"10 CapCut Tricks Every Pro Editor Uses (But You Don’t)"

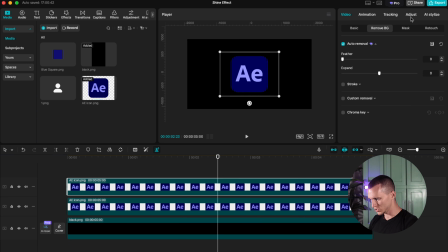So we have to duplicate this icon and all you gotta do is go to adjustment and go to curves and all we gotta do is take
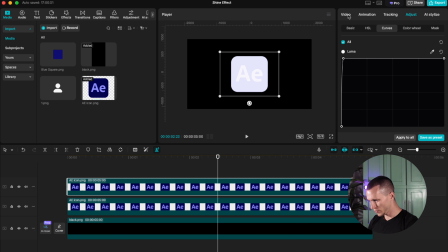this line and bring it all the way up to the corner and now we go back to video select the mask and we add a mask and
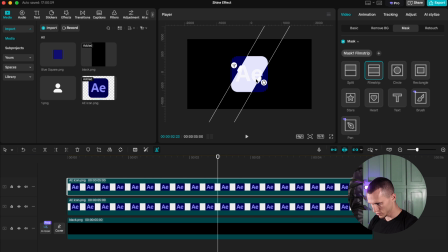we go to film sweep and we just rotate it the way we want in my case is like this and i can always play with the feathers so it looks a little bit more shiny and if it's this is too much you can always go back to basic and go to blend and lower this down up to your expectations and now all we got to do is go back to
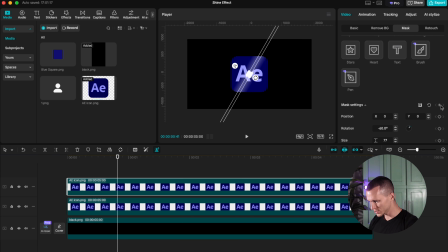our mask and scroll down here where you see mask setting and just set a keyframe and go for example in here and this bring it up in here and go on our first keyframe and this
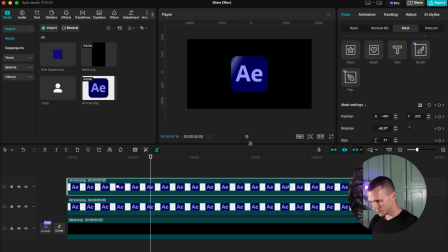bring up in here and now when you play it you have this shine effect and how to make it look better even more we just have to open our
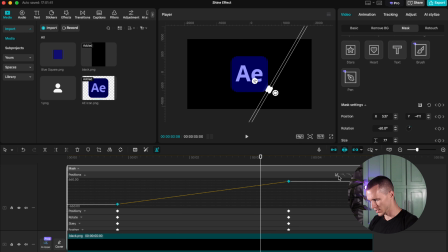variable speed animation setting and just select both of these keyframes and go to this little icon and you can guys select whatever you like I personally like this rebound out it makes the shine effect look definitely premium now all we got to do is to add a shine sound
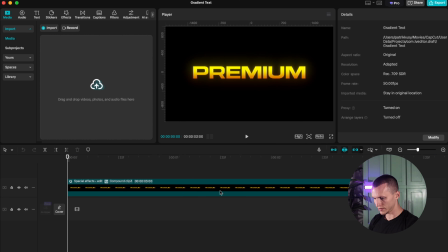effect and you're all set and now back to our premium gradient text if you want to make this text with shine effect all you got to do is to come back here and you can copy either this layer or this layer because we're gonna have to paste it here and press the under compound
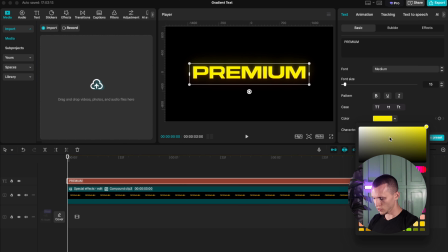clip and now we have to change the color to white or whatever shine you want in my case it's white and now we can create another compound
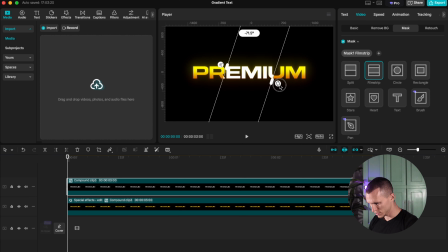and we go to video mask and we do the same thing we just go to film strip we make it a little bit smaller drag it all the way up in here and for example you place it in here and just hit the keyframe and drag it all the way up in here
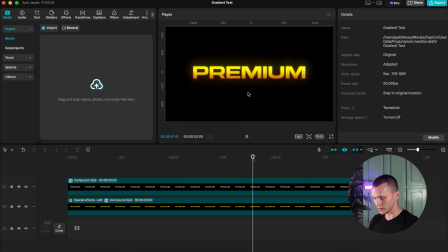and then you have this premium shine effect so that was the text that was the icon you can literally do this on anything and let's go on our next effect this effect turn any boring footage into high quality content in just few clicks it's absolute instant movie trailer no plugins no lads just
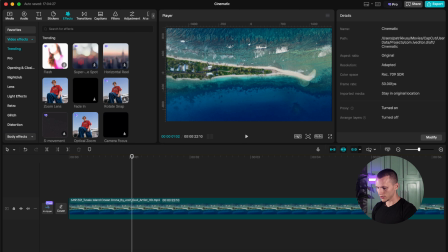drag and drop so if you have some footage you want to make it look more cinematic all you gotta do is to go to effects and type cinematic and
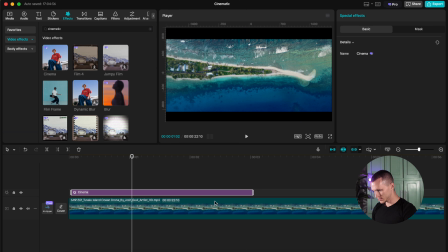just select this effects cinema and drag it on the timeline make it the same length and we have something like this it's really that easy and that quick in CapCut so I'm surprised let's get into our next effect want your edit to look intentional and not random lock your text or
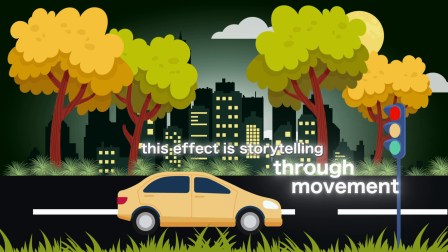graphic onto a moving subject this effect is storytelling through movement and CapCut make it super easy if you have a subject going in a clip and
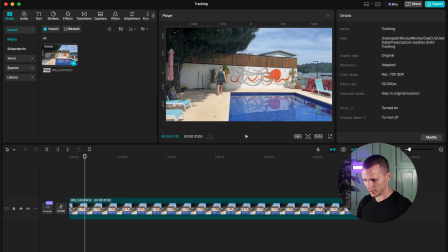you want to attach a text on your subject all you got to do is to create a text and set a default text and you can make this the
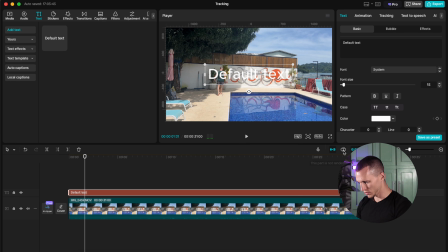same size as the clip make sure to turn on these so it's not together and for example in my case I'm gonna type video editing and let's type it up in here and we can change the effect so it's not looking this weird so let's select just this one you can
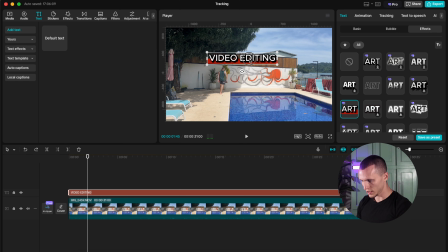select whatever you guys like even you can do the gradient or whatever you want and you just select this text in my case and now we
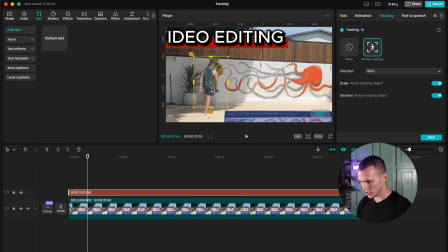have to go to tracking and select motion tracking and now we have to fit this subject inside of this box so i'm gonna just make it like this this
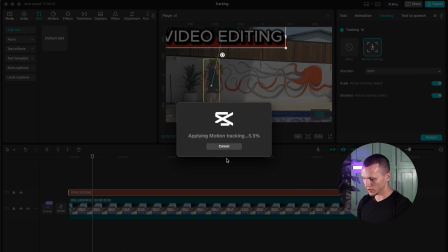size and now i hit start and let the cup cut do the work and for better smoothness you can turn off this scale and distance and you have something like this floating animations are nice and they always looks like they've been made inside of after effect what if
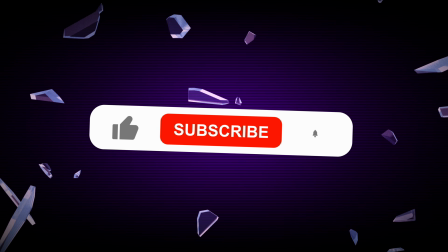i would tell you you can make it in cup cut in just few seconds using floating effect gives your scene motion without extra effort floating animations grab attention very quickly and it helps your content to add extra motion. You can use it on pretty much anything. Text, icons, images and the best part in after effect it will take hours to animate this type of effect.
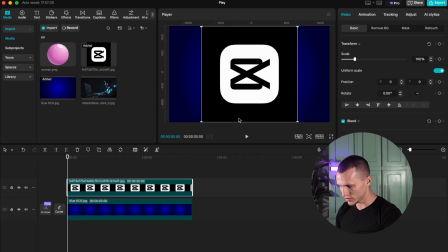Just drag and drop and let it float. This next effect I'm gonna demonstrate on CapCut logo again so I'm just gonna remove the background
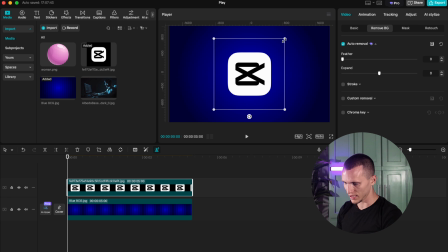up in here and make this a little bit smaller and I go to effects and all I do is type play.